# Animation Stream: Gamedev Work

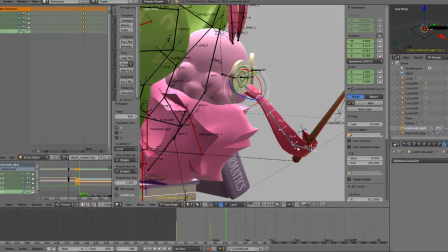Game animation is really interesting. I mean, it depends on the game and how it works, but a lot of them,
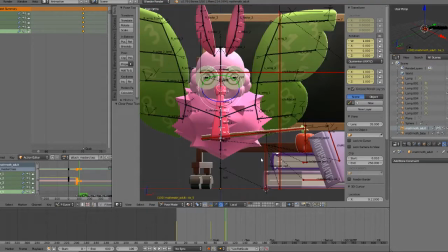you have to keep animation blending in mind between different animations.
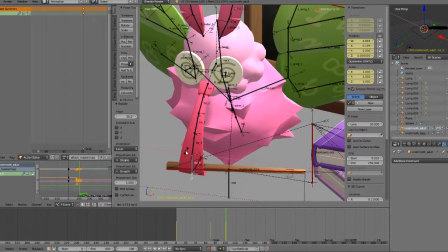So that, like, you do one animation, you don't want it to kind of awkwardly change from one to the other.
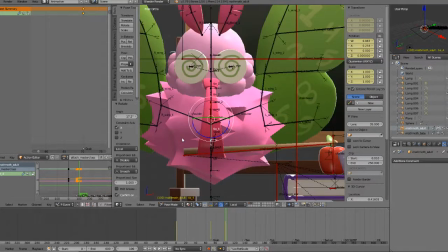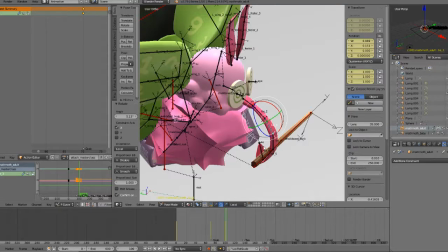I first started experimenting with game animation with I think it was Source Engine stuff. Mm-hmm. Yeah.
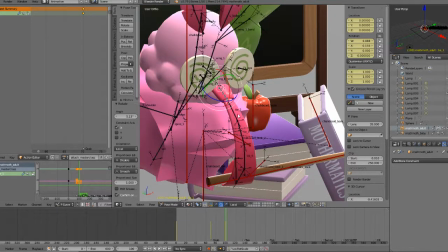Okay, let's see here. I don't want him to just kind of be like this.
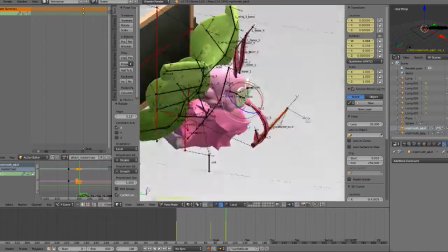I want him to be like, hello, class.
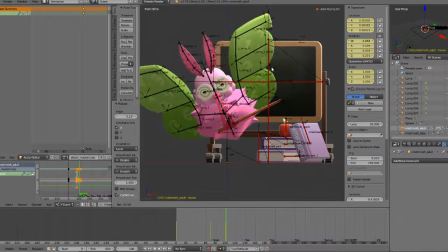I want him to be like he's like, hello, kind of happy to see you, or something. Like a friendly teacher.
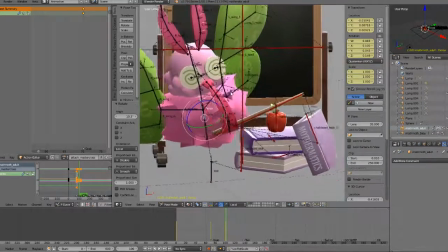He's a little mascot of some children's math program.
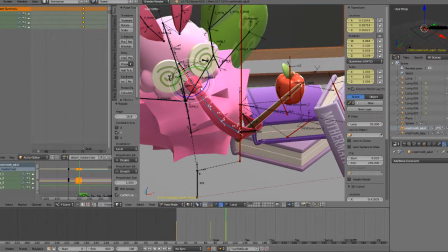It's a really good way of describing how he looks.
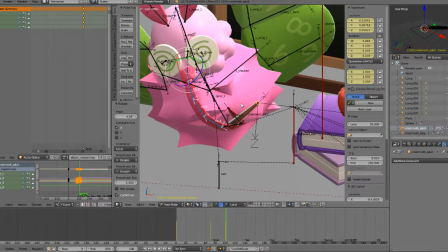What is up, fellow students? Yes.
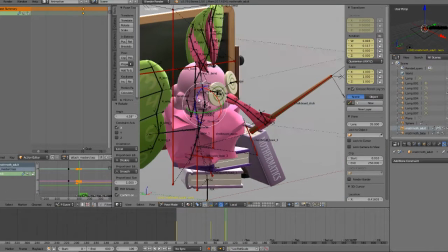I am just your friendly teacher, here to teach you about the fascinating world of maths.
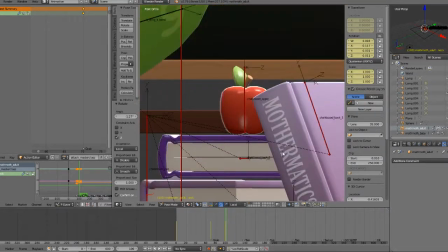We're going to teach you about mathematics.
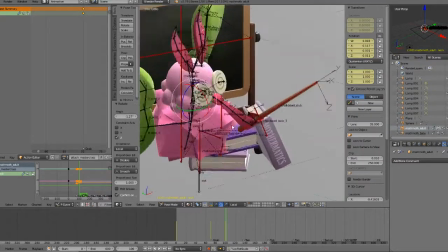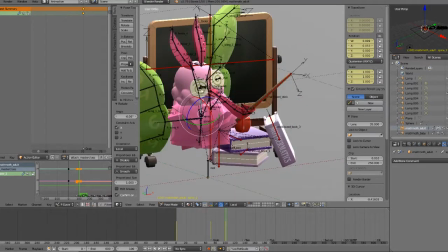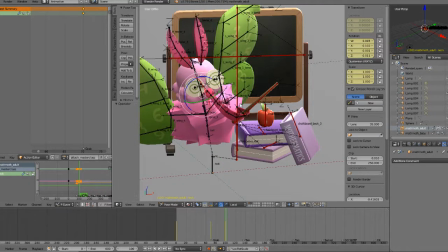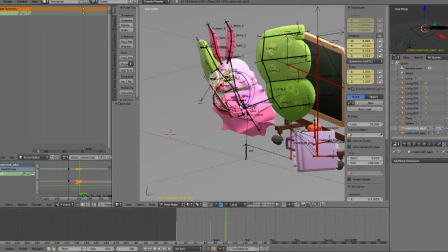Well, I'm not sure why I'm posing it for that angle. It won't really be. Let's see. Mathematics, yes.
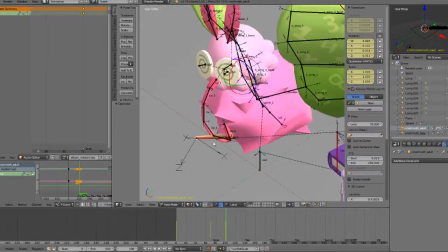Oh, this character's adorable.
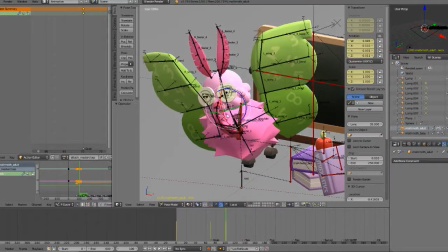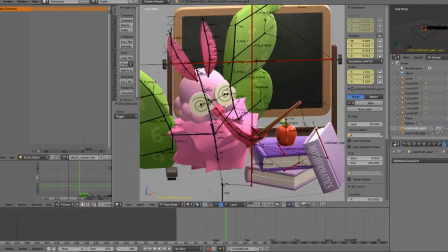Nah, I try to save overlapping animation for after I've started splining.
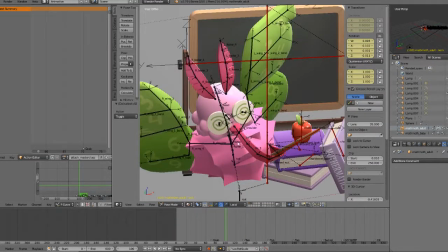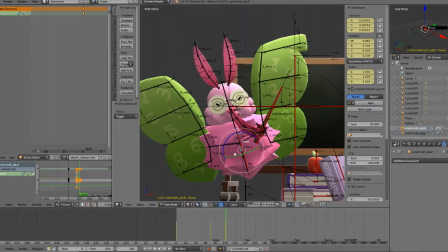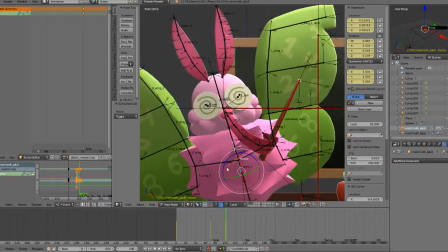He seems a little stiff. Let's see.
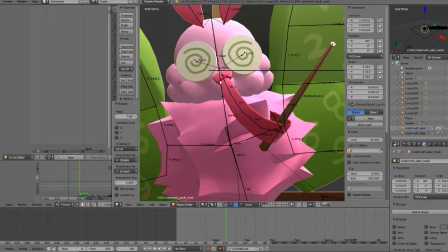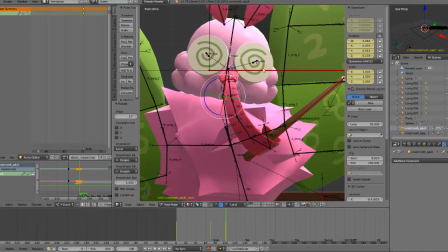Maybe.
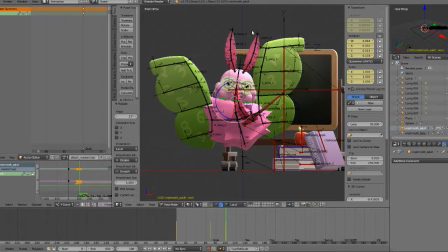Now he's got a curved line of action, the C curve.
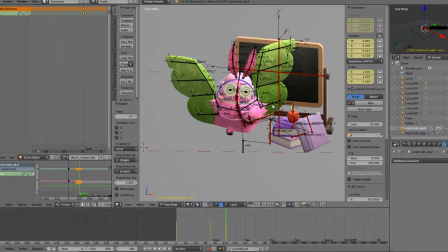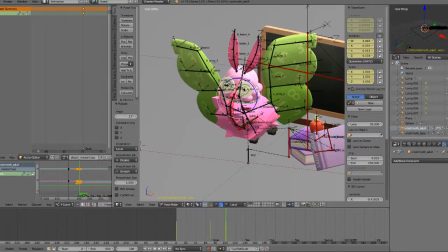It's like slightly sassy. He's just got this like C curve here.
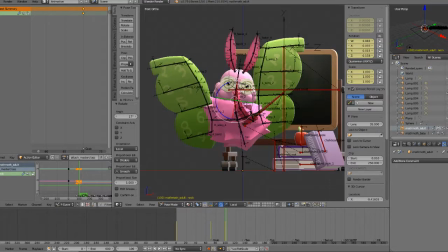It's like, hey. I feel like it's a little bit less friendly though.
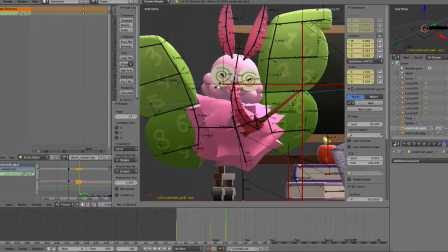Oh. Let's see.
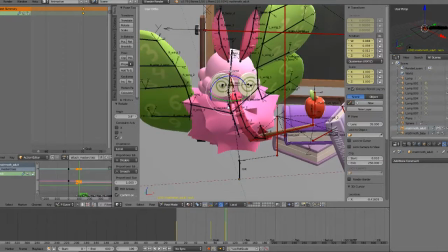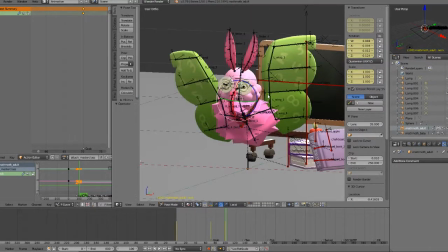Sit down. No.
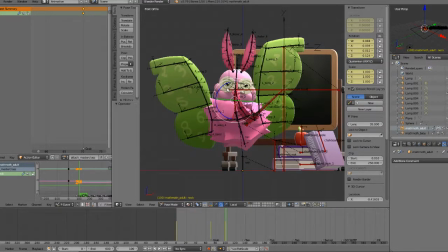Yeah.
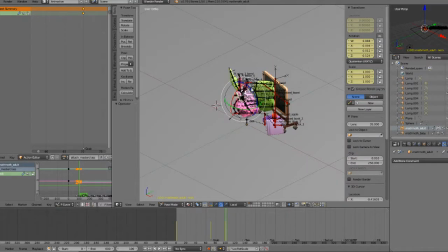I bet a lot of the comments on this particular track mention rubber fruit from back in the day.
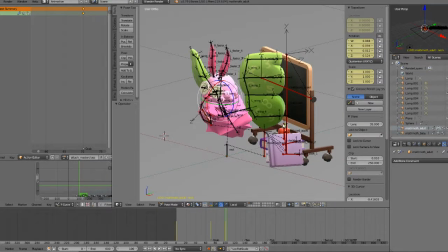Yeah? Yeah. Was this used a lot in this stuff? It was used in one of his really popular videos. Ah.